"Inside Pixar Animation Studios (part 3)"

It's a nice drawing, isn't it? We're going to talk about design now. Now, the process of design is very much the same since the days of Snow White. Still figured out using paper and pencils and pens and paints before we do anything on the computer.
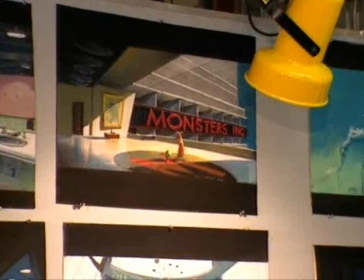[0:19]
And for our movie, we've assembled a great team of very talented artists that have created a very unique look from artists and corporate. One of the most exciting things on this movie was that we did get to create this world from scratch.
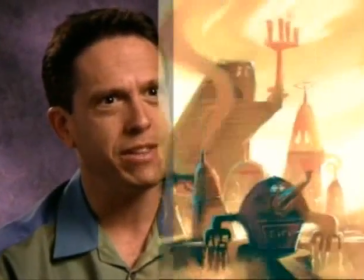[0:31]
I mean, nobody knows what a world where monsters live in might look like. There have been a lot of different interpretations of it through time.
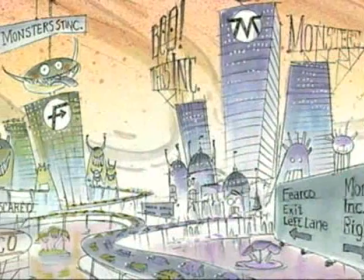[0:38]
But we had an opportunity to create a really unique, original vision of a monster world.
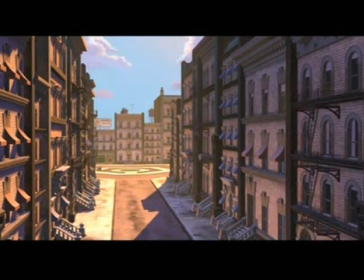[0:43]
And it was a lot of fun because in computer graphics, we have to create every last little detail, every prop, every building, down to the tiniest detail. So somebody has to think about all those details. And it was great fun to think them all up and to create a world that not only looked cool, but made sense. That was one of the criteria, was to have some relatable connection to our world.
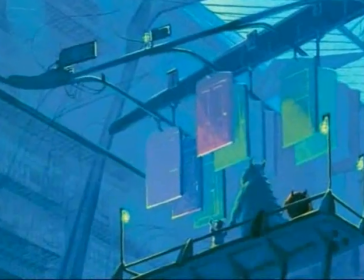[1:06]
And also, if it's going to be designed this way for the monsters, there has to be a real reason for it. We have to really kind of think it out, as opposed to, this looks neat. We kind of wound up thinking of Monstropolis as kind of almost a parallel universe with the human world,
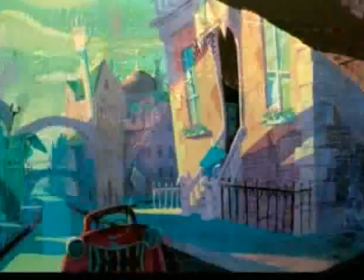[1:21]
that at first glance, it looks like a regular city. It's not so bizarre that you can't figure out what it is,
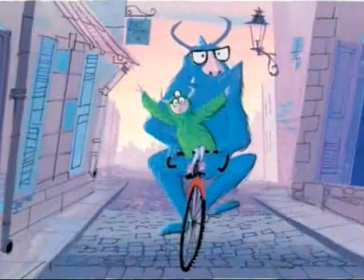[1:29]
But we really wanted to relate that they live in a happy place, a bustling, exciting place.
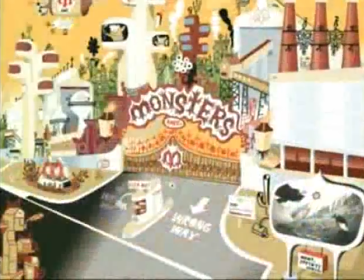[1:36]
They're all going to work. And that the whole world is designed for monsters. So they've done this hilarious thing of showing doors that have multiple doors or multiple handles on everything. But it's also one of those things that's just part of the world. Sully's chair in our movie has a big hole in the back of it.
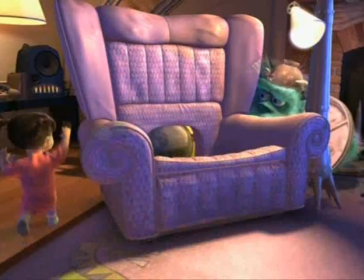[1:54]
Why does it have a hole in the back of it? For his tail to go through. And they have a lot of different physical requirements.
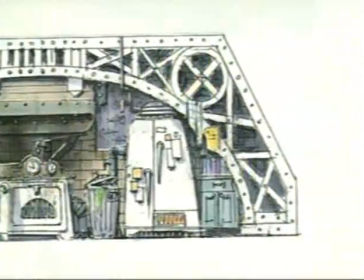[2:00]
The buildings were super reinforced with cast iron and steel and brick.
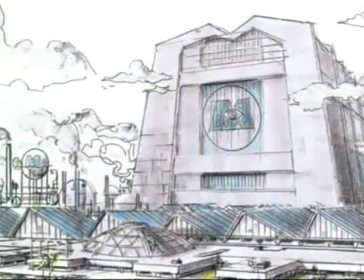[2:06]
The other was in Monsters, Inc., the factory. We really wanted it to look like it was a working factory.
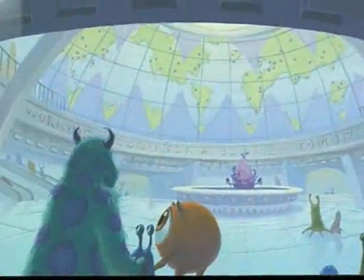[2:15]
We tried to communicate in the factory design itself that there were areas
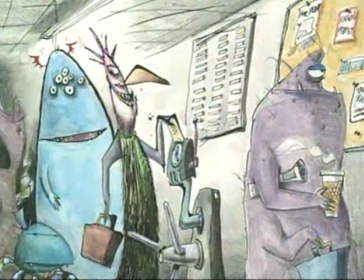[2:20]
for the executives and for the union workers and for the people that clean up. So each character had its sort of home base. And I think that's what makes it so, so special, this world, because it's believable. Everything that we do as far as the story, the characters, and the world, it's believable to the audience.
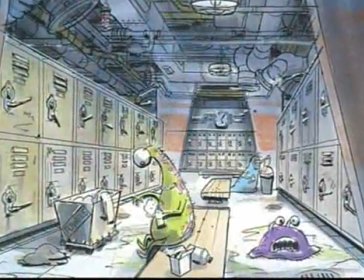[2:42]
So it's all those little details that we thought up that really make this world a really rich, exciting one to look at again and again.
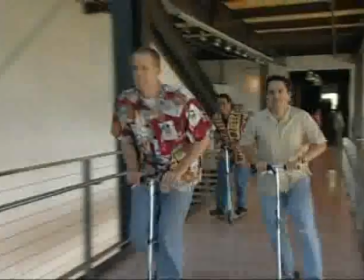Hi, we're here in the animation area. This is where the animators work. They're the people, they're basically the actors of this whole process, and they're the ones that create those memorable performances that you see on screen.
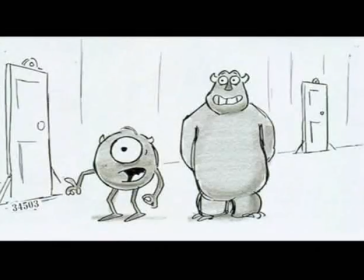[3:08]
What you're going to see next is a progression of one shot as it goes from story reels, then the layout, animation, final shaders, and lighting.
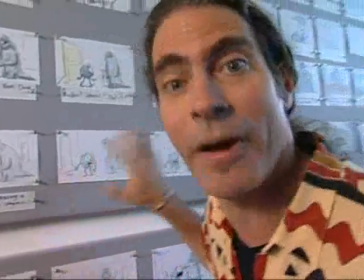[3:15]
We start with hand-drawn drawings by somebody's hand, Bob Peterson in this case,
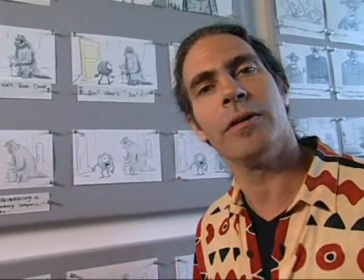[3:20]
and we're going to see them for the first time in a story reel and see how the whole scene times out.
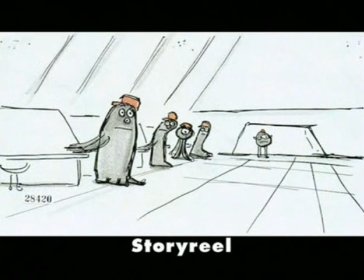[3:26] We're rehearsing a scene for the upcoming company play called put that thing back where it came from or so help me it's a musical
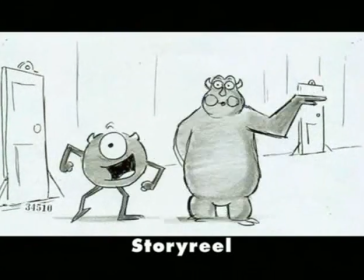[3:35] yeah put that thing back where it came from or so help me so help me so help me and cut once we're happy with the story reels we move
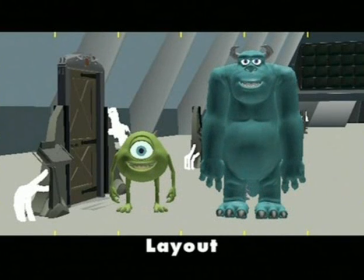[3:43]
on into layout that's where we determine the compositions and the visual structure of the movie we work with little virtual sets with a virtual camera and we figure out how the camera's going to move and basically do everything that we can to make the film very visually dynamic In this part of the progression reel, I'm going to talk a little bit about animation. Layout basically provides us with a blueprint of how the shot will work. What we're concerned with is bringing the characters to life.